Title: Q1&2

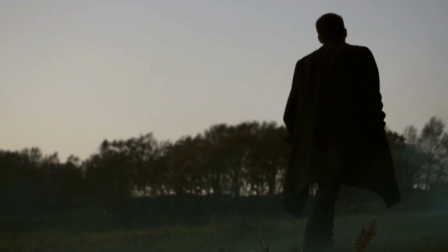249s
As most of our shots were slowed down, the smoke worked well in creating a dreamy and atmospheric feel.
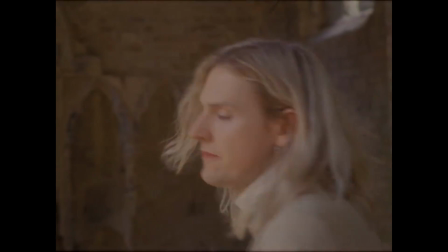254s
It is very common for indie rock groups to promote the artist with meat shots and live performances,
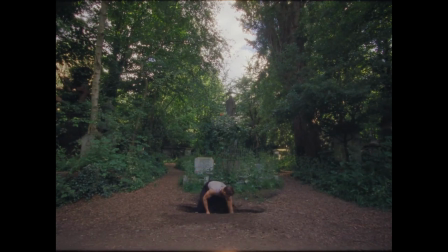259s
as it's a way to focus on the main artist, showing off their true talent and promoting the artist.
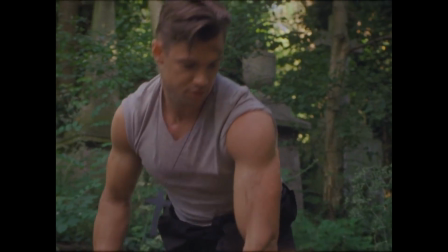264s
The use of narrative within the video is to help the audience relate to the lyrics of the song. How effective is the combination of your main product and ancillary text?
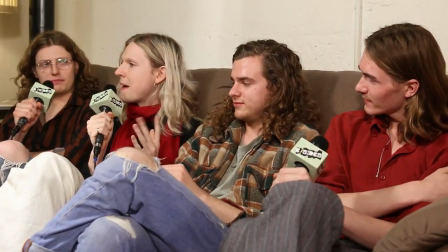273s
The meta-narrative of Sandara Khan is relatively undeveloped, however its focus on friendship between the band members is reflected within their promotional campaign.
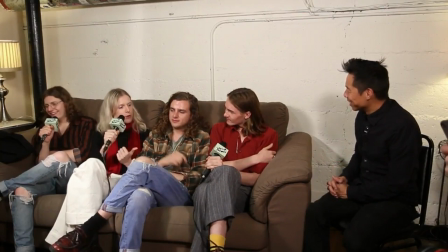281s
They have also constructed a laid-back hippie vibe which is respected in the fact that they care more about their music rather than being vain and carrying a mainstream image.
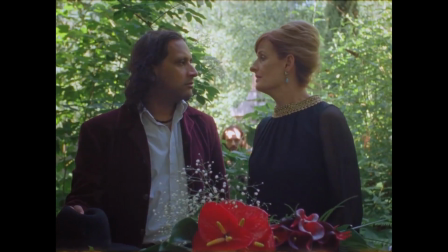289s
This is often seen in indie bands who don't stress to maintain this latest trend but instead convey themselves as ordinary people.
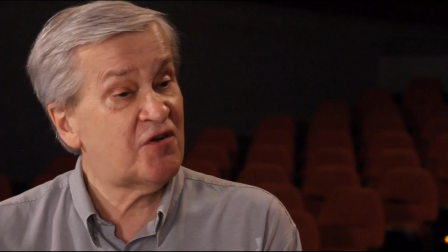296s
Richard Dyer's theory of the star image and the accompanying paradoxes he constructed state that artists in mainstream videos are most often both present and absent,
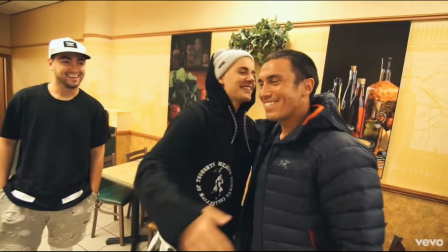304s
as well as, or both ordinary and extraordinary.
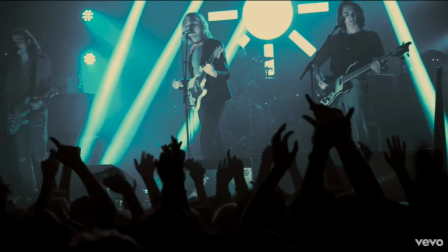308s
Sundara Karma's star image falls into both paradoxes, with the band being extraordinary in the sense that their music video focuses in on their performance.
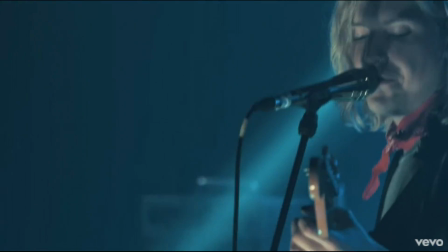316s
The lead singer's image is also quite extraordinary, as he tends to wear quite diverse, abstract clothing with makeup.
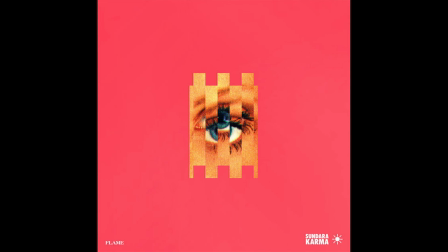323s
The band, however, are absent in their albums but present in their print work, with all 4 band members having the same prevalence.
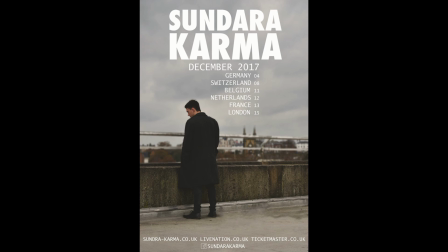329s
We decided to only feature one member in our print work and album, as there is only one character appearing in our music video.
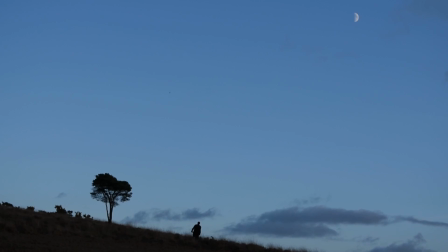335s
We have tried to construct a cohesive band image for our video and print work by including similar shots and locations to ensure the visual crossover.
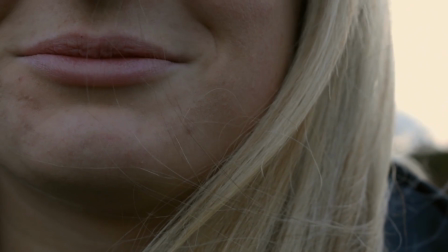342s
The faded and Z-saturated colour palette which used to colour grade our print work was also used in the grading of our video,
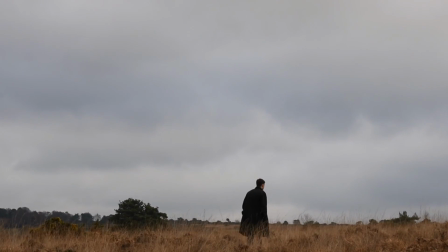348s
to achieve that crossover and keep both the main product and ancillary text linked. Magazine advert.
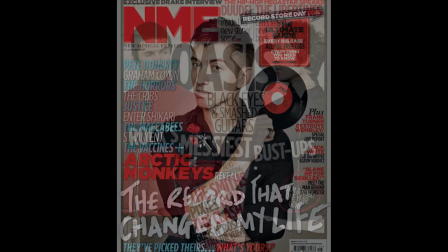354s
We decided to run our ad campaign with NME, who are a British music journalism magazine.
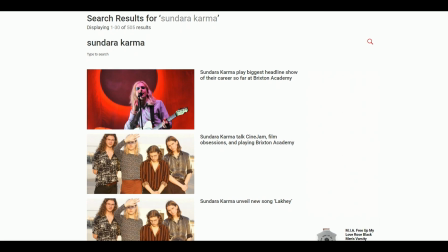359s
We found that their previous involvement with Sundara Karma and other indie bands to make it the most successful for showcasing our artists.
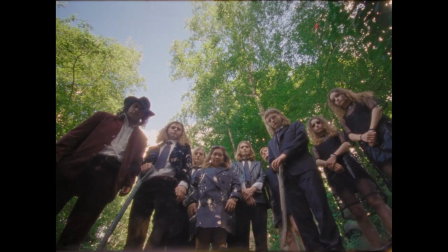368s
Additionally, due to NME's mainstream audience, people reading the magazine will be forced to consume our ancillary text.
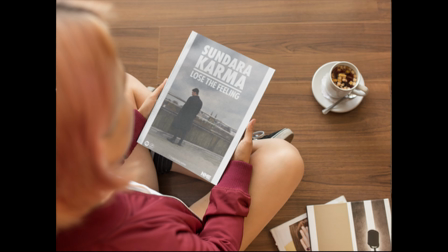373s
This push content may increase the consumption of our advert and therefore gain new viewers for our video.